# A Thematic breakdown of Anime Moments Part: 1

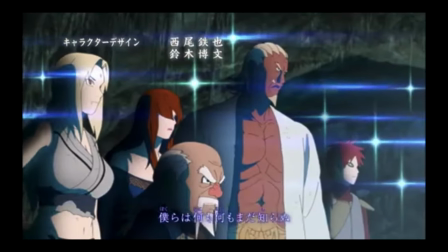You see, humans feed off of competition because it forces us to grow and become stronger.
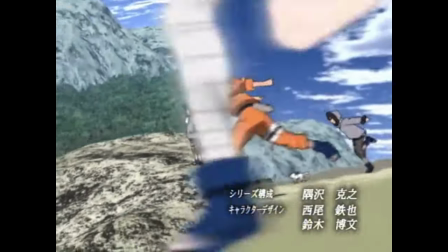In Naruto's case, in the first episode, he says he wants to become Hokage, regardless of how many people laugh in his face or say that he can't achieve it.
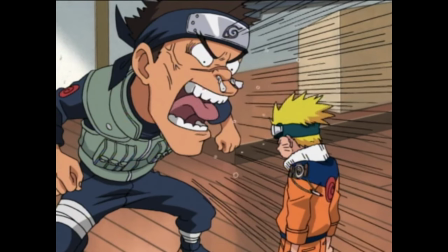In the series, Naruto always seems to be at his best when others are doubting him.
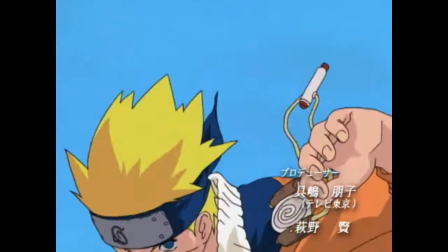He always has this chip on his shoulder which causes him to go harder at things that others wouldn't.
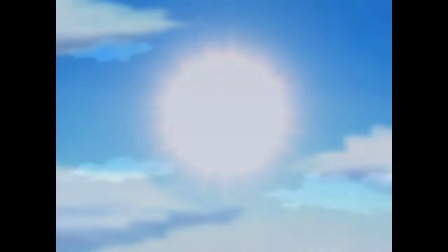Mastering the Rasengan was a grueling task that took a lot out of him,
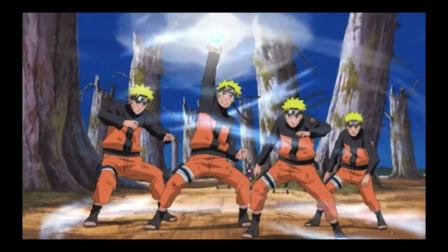but helped to lay down the foundation for techniques that he would later learn down the line in the series, and also helps him to become the Hokage.
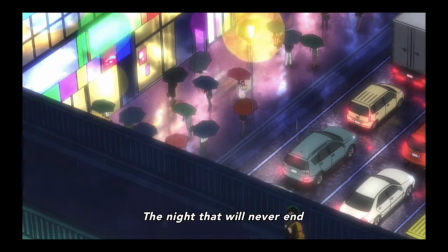Next up is a moment from My Hero Academia, specifically the moment when Deku finishes All Might's summer training course and clears the beach.
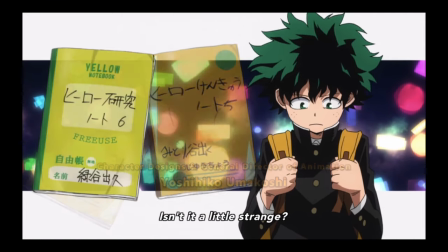In the My Hero Academia world, nothing is always fair and easy. I mean, Deku kinda lays that out for us in the first episode.
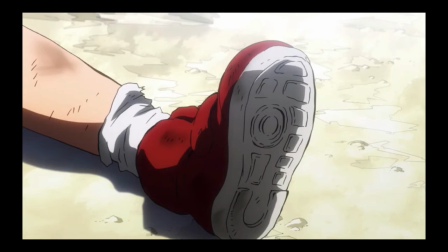Here's the sad truth. All men are not created equal.
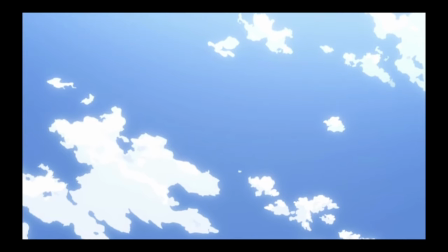When I was 4 years old, I learned that some kids have more power than others.
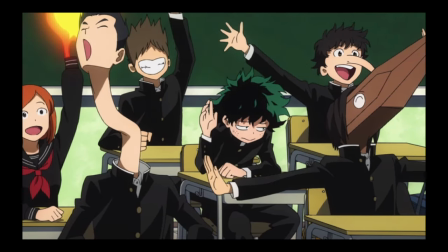Unfortunately, Deku ends up with the short end of the stick due to the fact that he's in the 20% of people that are born without a quirk,
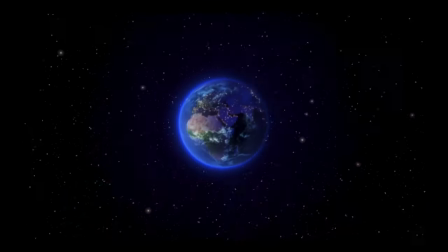but that doesn't stop him from still trying to become a hero. But his entire destiny changes when he first meets All Might.
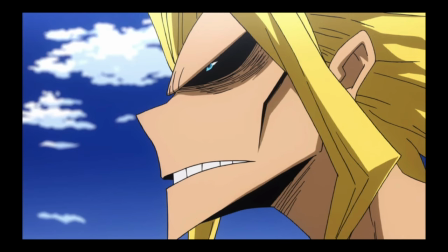Even though initially at first All Might crushes his dream and tells him the sad truth that without a quirk he'll never be able to become a hero,
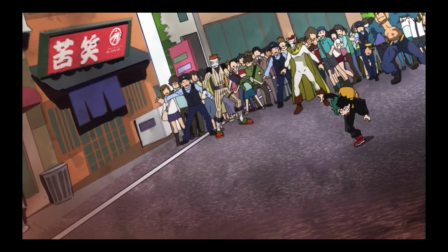but after seeing Deku jump in to save Bakugo from the sludge monster without hesitation,
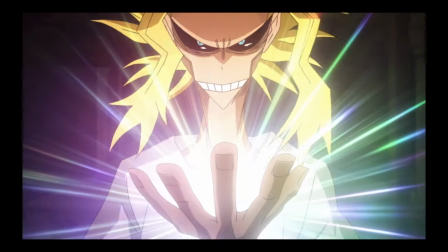decides to pass down All for One to him.
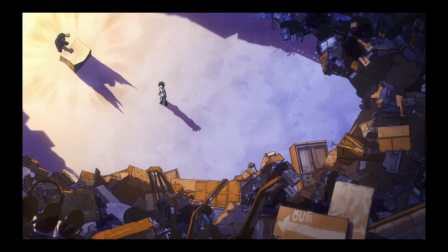Now All Might brings him to the beach filled with trash and tells him this is where they will train for the summer to get him ready for the UA entrance exam.
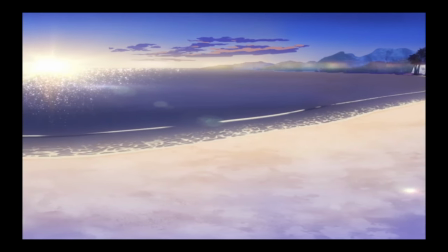At the end of the summer, Midoriya is able to clear the beach, but it's that moment that really gets to me.
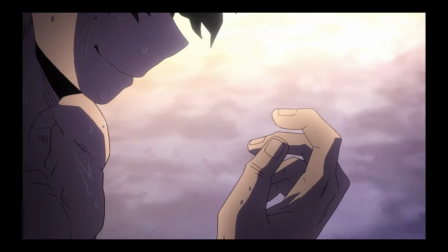In my opinion, the trash on the beach was meant to represent all the obstacles in Deku's way just to get to the starting line of trying to become a hero.
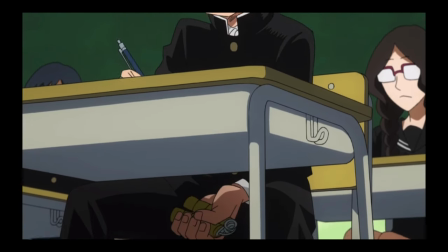As he trains over the weeks, he slowly removes the trash, piece by piece, showing that he's slowly reaching to the starting line until finally it's all gone.
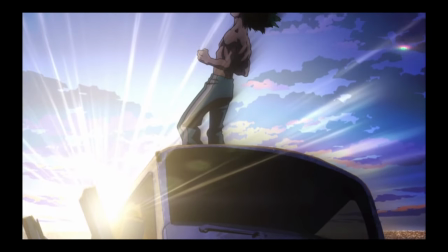Then the sun shines on Deku to show us that the path is finally clear for him to try to achieve his dream.
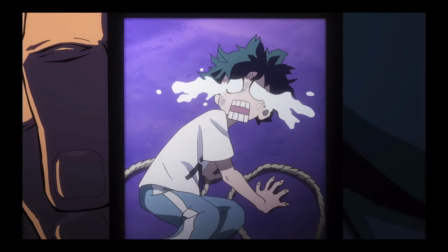He has reached the starting line. We are also able to see the physical changes in Deku's body.
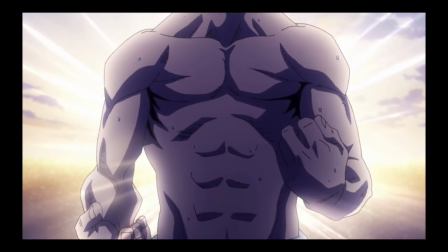He's more muscular, but we also see all the bumps and bruises over his body as well to show us that this was no easy task.
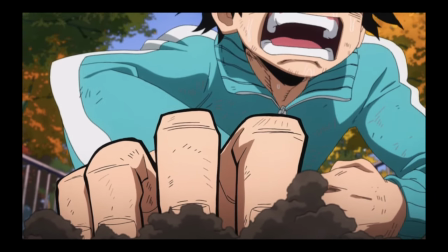Only someone really dedicated could have done this. The sigh of relief on his face, that of one who has just achieved something great.
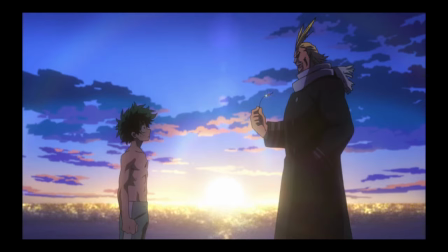We're given a moment to bask in this achievement with Deku, and he breathes and takes in the sunlight.
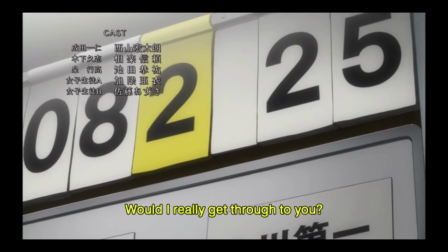The sunlight foreshadowing a bright future ahead. The last moment that really hit is one from the sports manga Haikyuu,
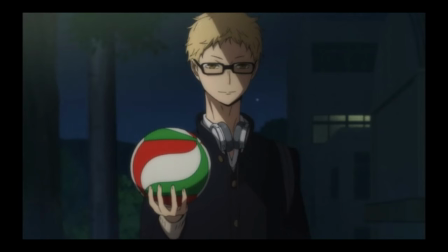and the scene involves a character named Shukizima, otherwise known as Suki.
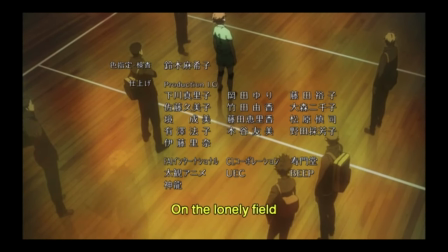Haikyuu is a story not just about the sport volleyball, but also about the stories of each characters and their relationship with their allies and opponents.
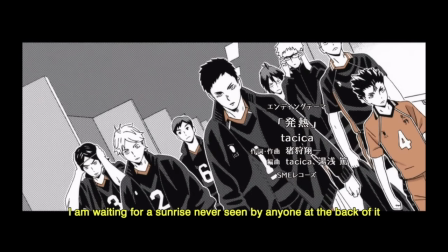Whether it's Karasuno or one of its many rivals,
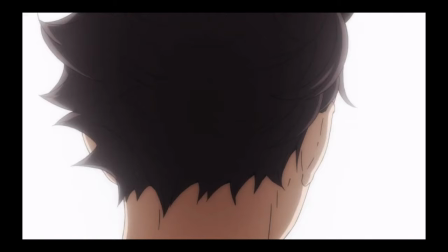I always found myself actually caring very deeply for all the characters we were introduced to due to the time the author took to develop each one,
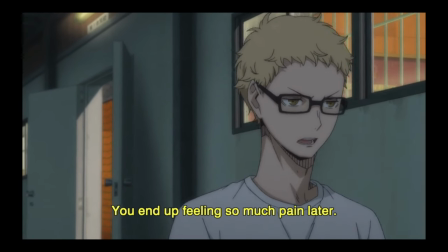and Suki is a perfect example of that. If you've ever been on a sports team with a player that had all the right attributes to succeed at the sport,
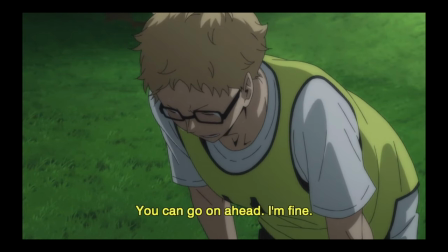but never quite put all their passion into it, then you've met Suki before.
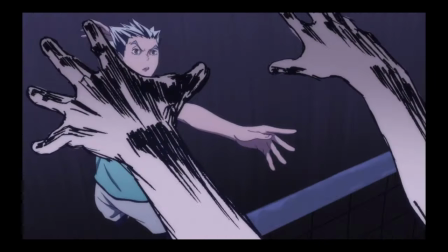Antisocial, condescending, quiet,
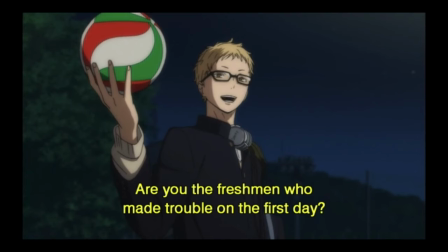calculating, and blunt, which basically equals to him having a very antagonistic personality.
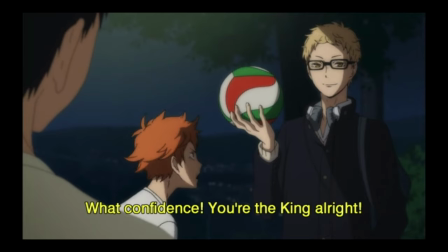Even though he's on the team, we're never really given a reason why. I mean, sure, he's tall, but he's shown absolutely no passion for the game.
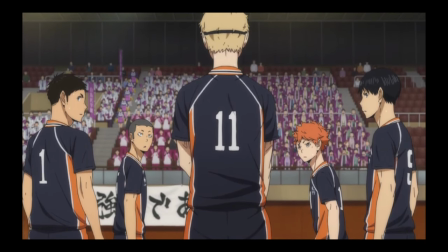Like he's just there to be there, or just there to have something to do to help pass the time.
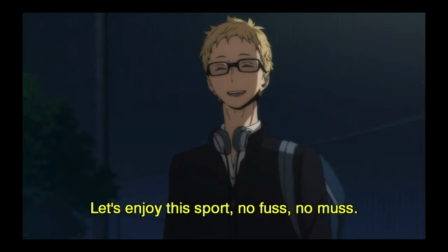It's not until the second season that we're given the reason behind his whole grim outlook on volleyball, seeing his brother get heartbroken by it.
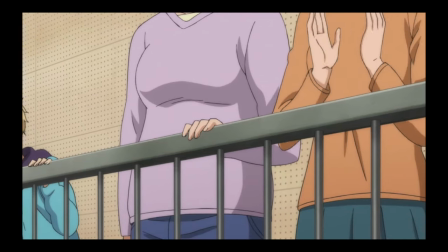Suki's initial interest for the game came from him seeing his brother play the sport.
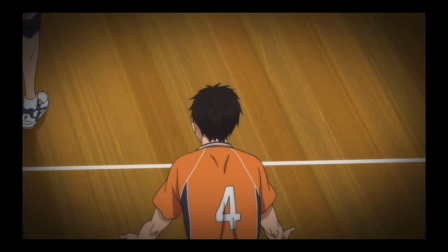His brother played on the same team as the Little Giant, aka the Karasuno of old, and Suki is put under the impression that his brother is the ace in the team.
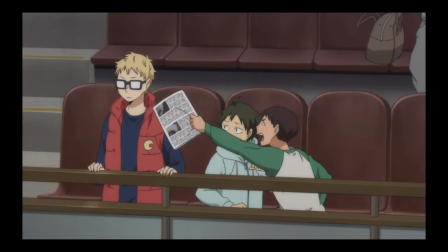But when he finally gets a chance to go to one of Karasuno's games, he sees that not only isn't he the ace, but he doesn't even start.